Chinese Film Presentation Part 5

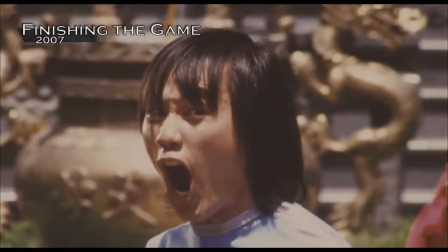(0:08) I really don't know why people keep confusing me and Bruce. I mean, seriously, we are two totally different actors.
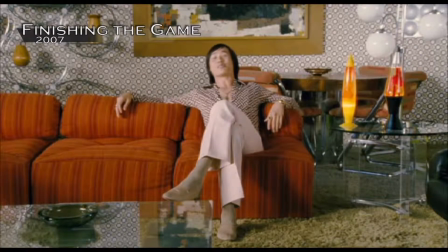(0:16) Look, the cat wears a yellow jumpsuit on the big screen. I'm always wearing a blue one.
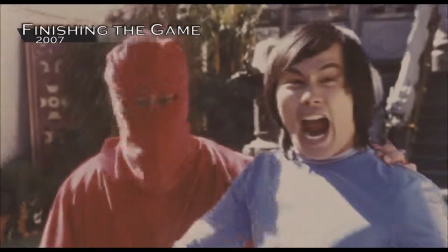(0:21) He's Bruce Lee, I'm Breeze Lou. It's kind of like Pepsi and Coke.
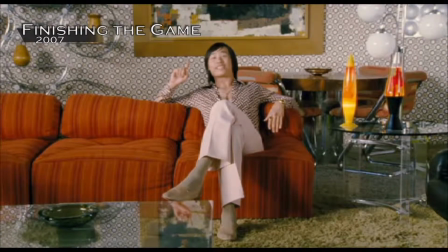(0:26) I can guarantee you one thing. Anyone who's ever taken that Pepsi challenge, you can definitely taste the difference.
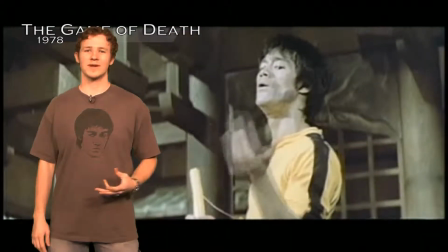(0:32)
Bruce Lee's impact on Kung Fu cinema was meteoric, and that impact still reverberates even today, not only in Kung Fu cinema, but in countless other mediums as well.
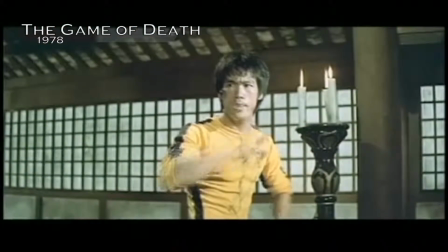(0:41) How do you like that?
When one so much as hears his name, two distinct images enter that person's head.
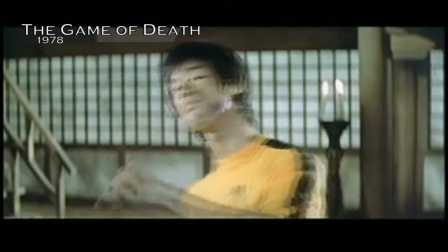(0:47)
The intimidating pose he strikes within the fights, and the explosive roar he emits when attacking.
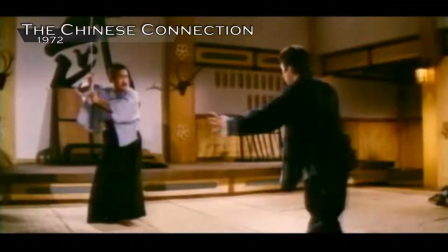(0:53)
Across the globe and across genres, his stance is replicated by individuals we're supposed to see as especially strong.
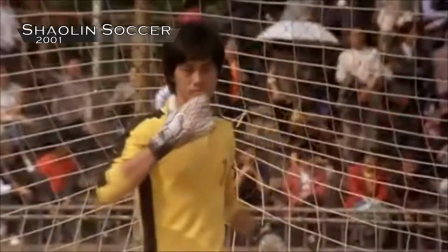(0:58)
Whether it's Chinese,
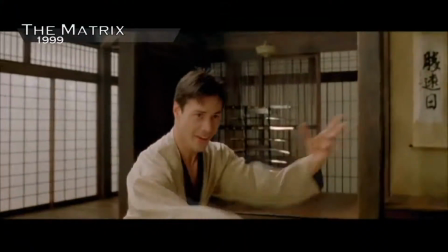(1:03)
Korean, Thai, American, drama or comedy,
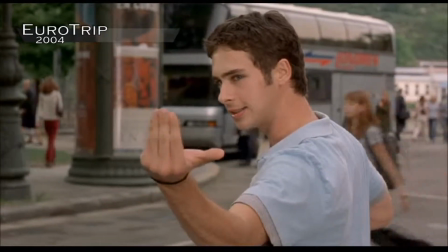(1:16)
live action, animation,
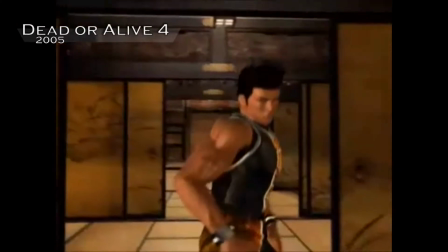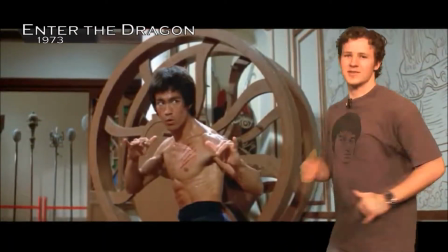(1:24)
even video games and television shows feature characters replicating Bruce Lee's famous fighting stance, using his mythic image to convey a message about their characters.
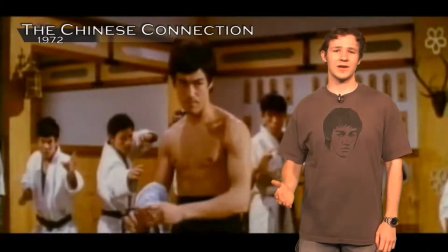(1:33)
Of course, no one can see a statuesque pose, ready to burst into action without thinking of the yell that accompanies that action.
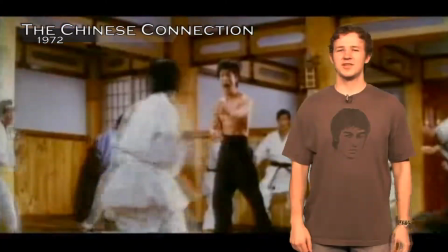(1:40)
Just the
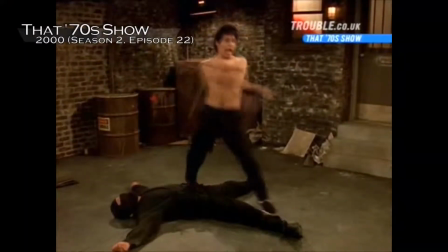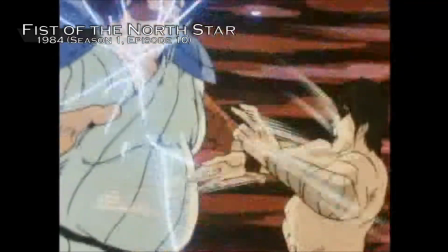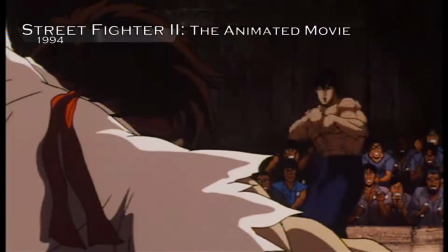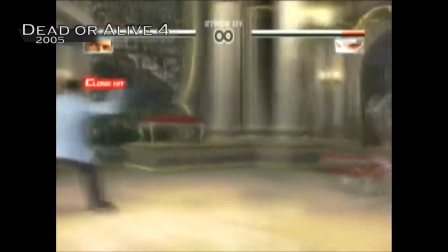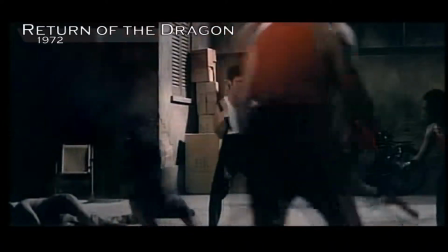(2:04)
as he attacks, immediately conjures an image in the viewer's minds of the incomparable Kung Fu machine about to wreak havoc on a room full of opponents.
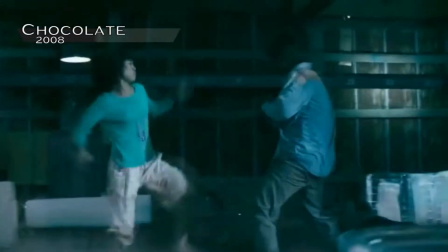(2:12)
Whether yelled by an autistic girl who learned to fight from watching his movies,
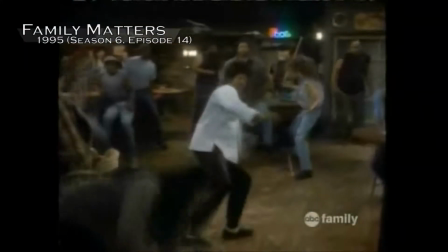(2:20)
a nerd who infused himself with Bruce Lee's essence,
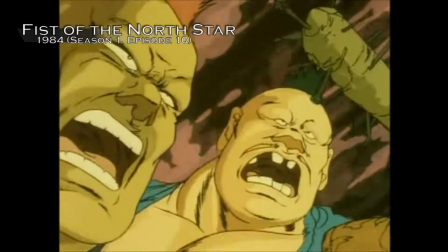(2:26)
a post-apocalyptic Japanese cartoon character who can kill with a fingertip,
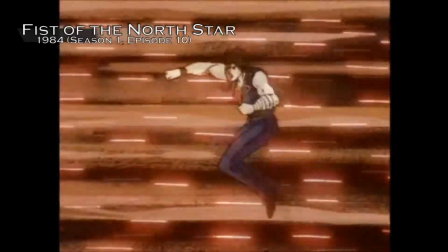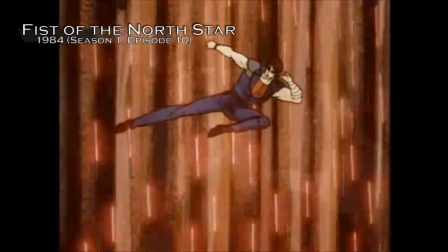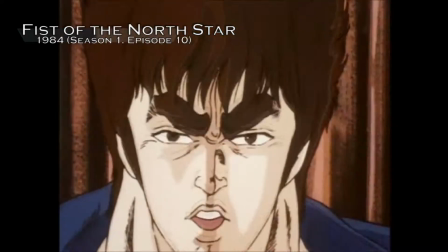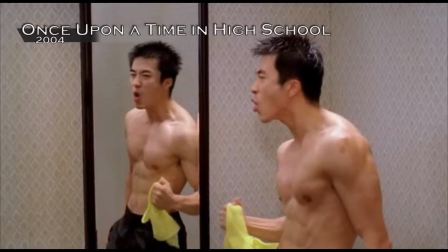(2:48)
a Korean high school student in the late 70s, or a vindictive yuppie karate teacher,
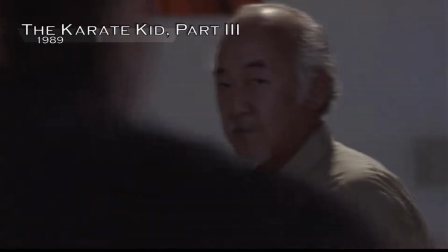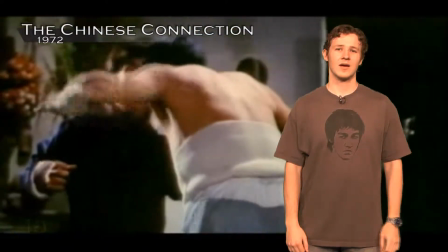(3:00)
the yell and the man that yell represents remain the same. Of course, Bruce Lee's yell isn't the only vocalization of his that's seen elsewhere.
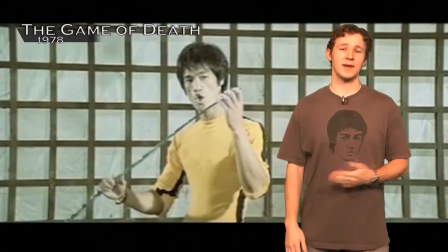(3:09)
There's one other that really only appears in a comedic context.
Hello, Mr. Lee.
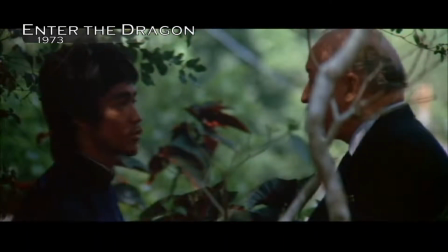(3:14) My name's Braithwaite. Hello, Mr. Braithwaite. What was that?
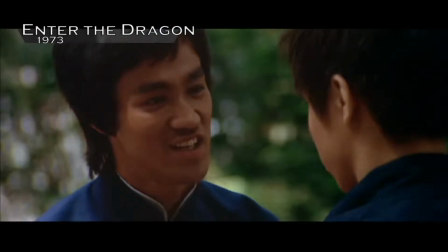(3:19) An exhibition? We need emotional content.
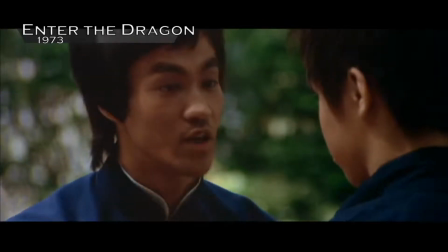(3:26) Try again.
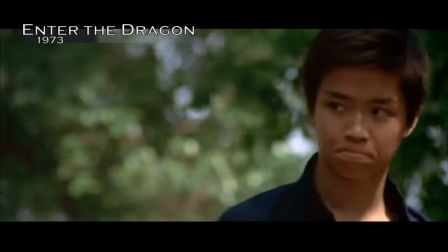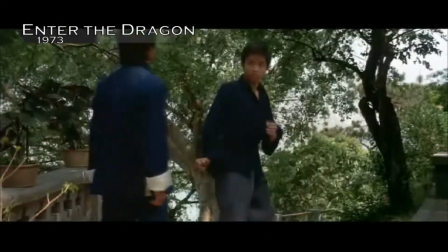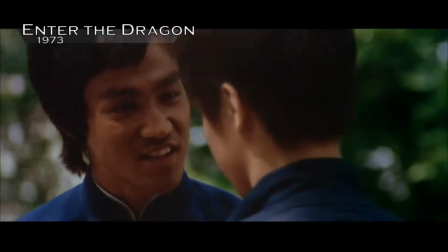(3:39) I said emotional content, not anger. Now try again.
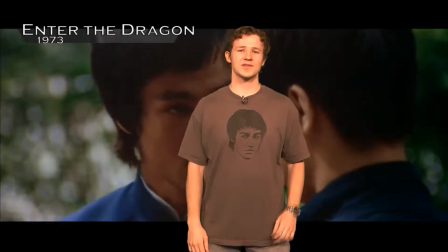(3:45)
It didn't take long for American viewers of Bruce Lee to notice a certain peculiarity in his speech.
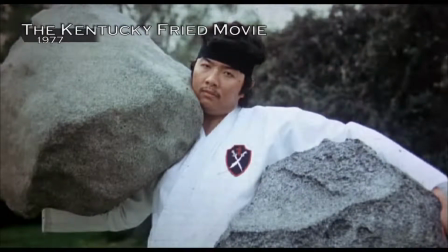(3:52) This is Butkus, Clown's bodyguard. He is tough and ruthless.
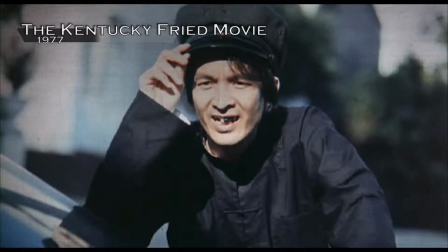(3:59) This is Kwong, Clown's chauffeur. He's rough and toothless.
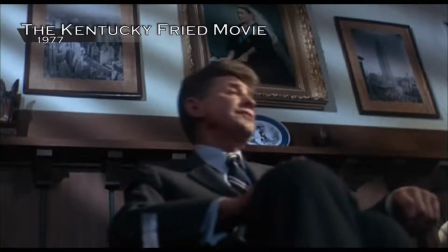(4:05) We need someone to find an uncharted mountain, defeat an army of deadly killers, and come back with Ada Grump.
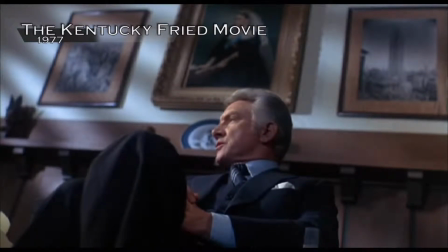(4:13) I know just the man.